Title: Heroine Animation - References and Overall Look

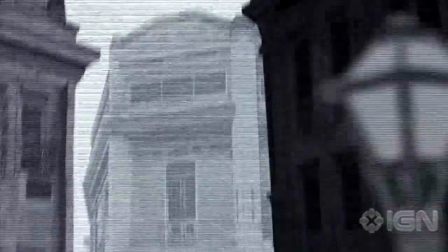[0:00]
One question I get a lot is, what kind of animation are we going to use for the stories that Liz tells to Joey?
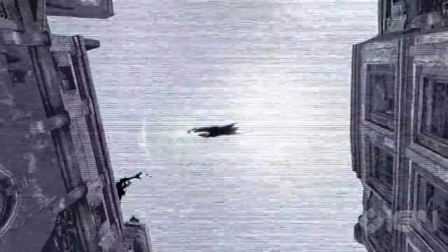[0:07]
Here is a prime example of the kind of animation that I would like to see. This is called 2.5D animation.
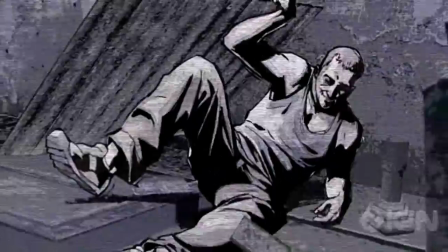[0:14]
This is a cutscene from a video game called Infamous.
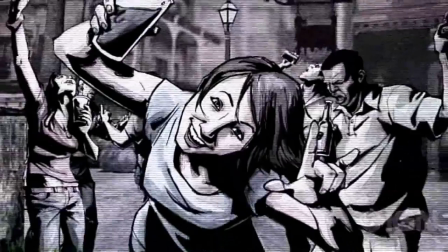[0:18]
One thing they've mastered here are scene transitions, pacing, and camera moves.
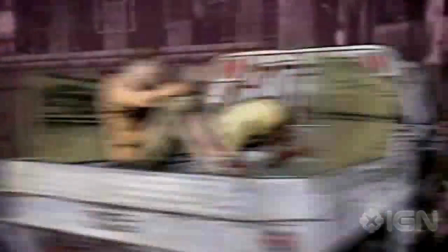[0:24]
And the most important part, which is inferred movement.
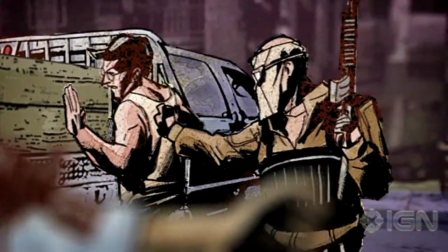[0:27]
This is a great way to kind of give the scene life and let people know that these aren't just static images, this is a story we're telling.
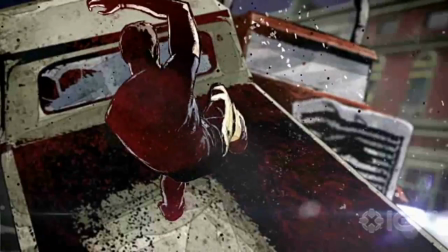[0:35]
Inferred movement happens when I show you the before and the after of a movement, and we kind of infer what happens in between there.
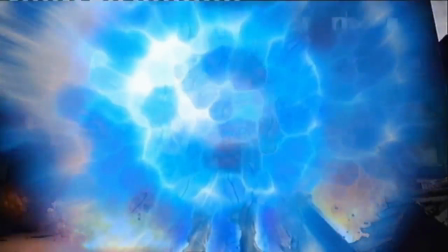[0:42]
Another thing that we want to try to mimic here is the art style.
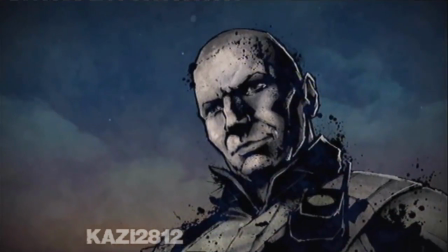[0:47]
Sucker Punch Studios uses very clean, strong, black lines, which gives it a very comic look.
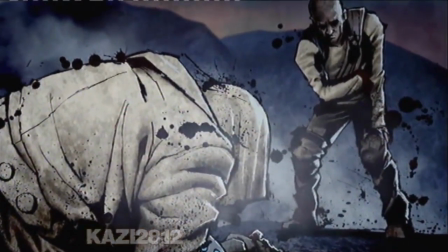[0:53]
I like that look a lot, and I think we can use it.
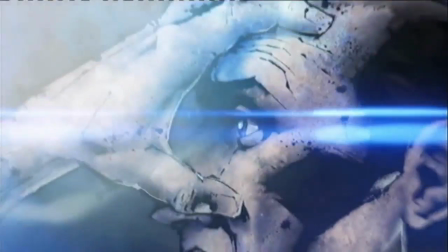[0:56]
But one thing we want to try to avoid here is, you'll notice there's a lot of ink splatter or grunge effect around edges.
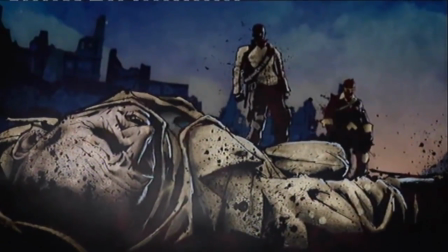[1:03]
Gives it a very gritty look. That's something we're going to try to stay away from.
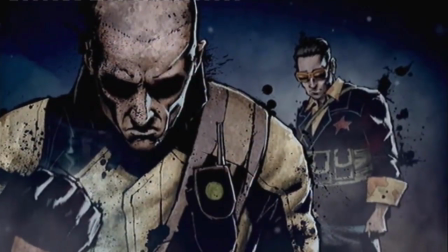[1:06]
We're going to stick to crisp, clean lines and more saturated and vibrant colors.
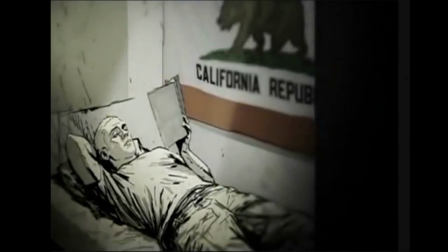[1:14]
Okay, the last thing I want to talk about is dialogue.
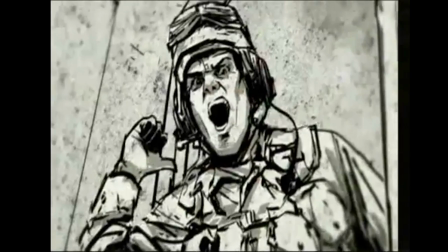[1:17]
This is an excerpt from a documentary called Men in Black, where they also use 2.5D animation.
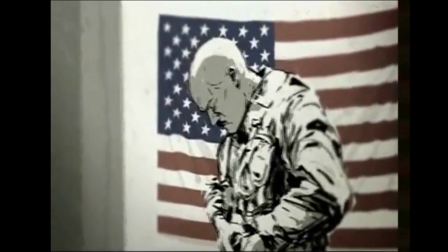[1:24]
The way in which they have people talk in this is they just show a guy and his mouth is open, and then you have the dialogue overlaid over that.
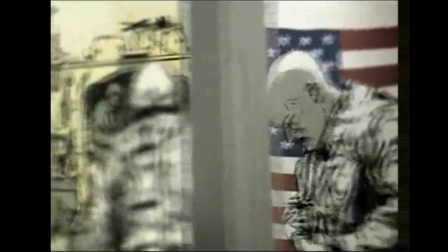[1:33]
It works well. It works really well, actually.
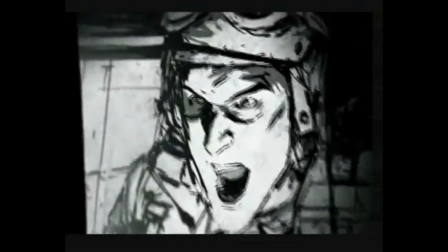[1:35]
It's something I don't think we want to use often because I wouldn't particularly consider dialogue to be a strong point for 2.5D animation,
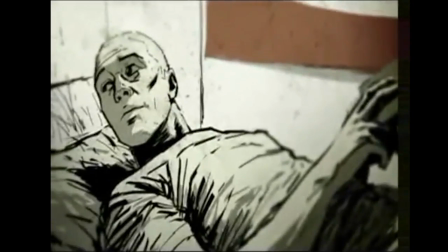[1:44]
but I think if we do dialogue like this, it'll come across great and it'll serve its purpose perfectly.
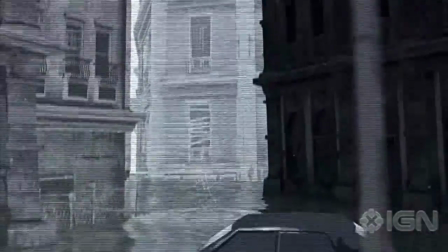[1:52]
Okay, so there you have it. That is a good idea of what to expect for the animation for the stories in the film.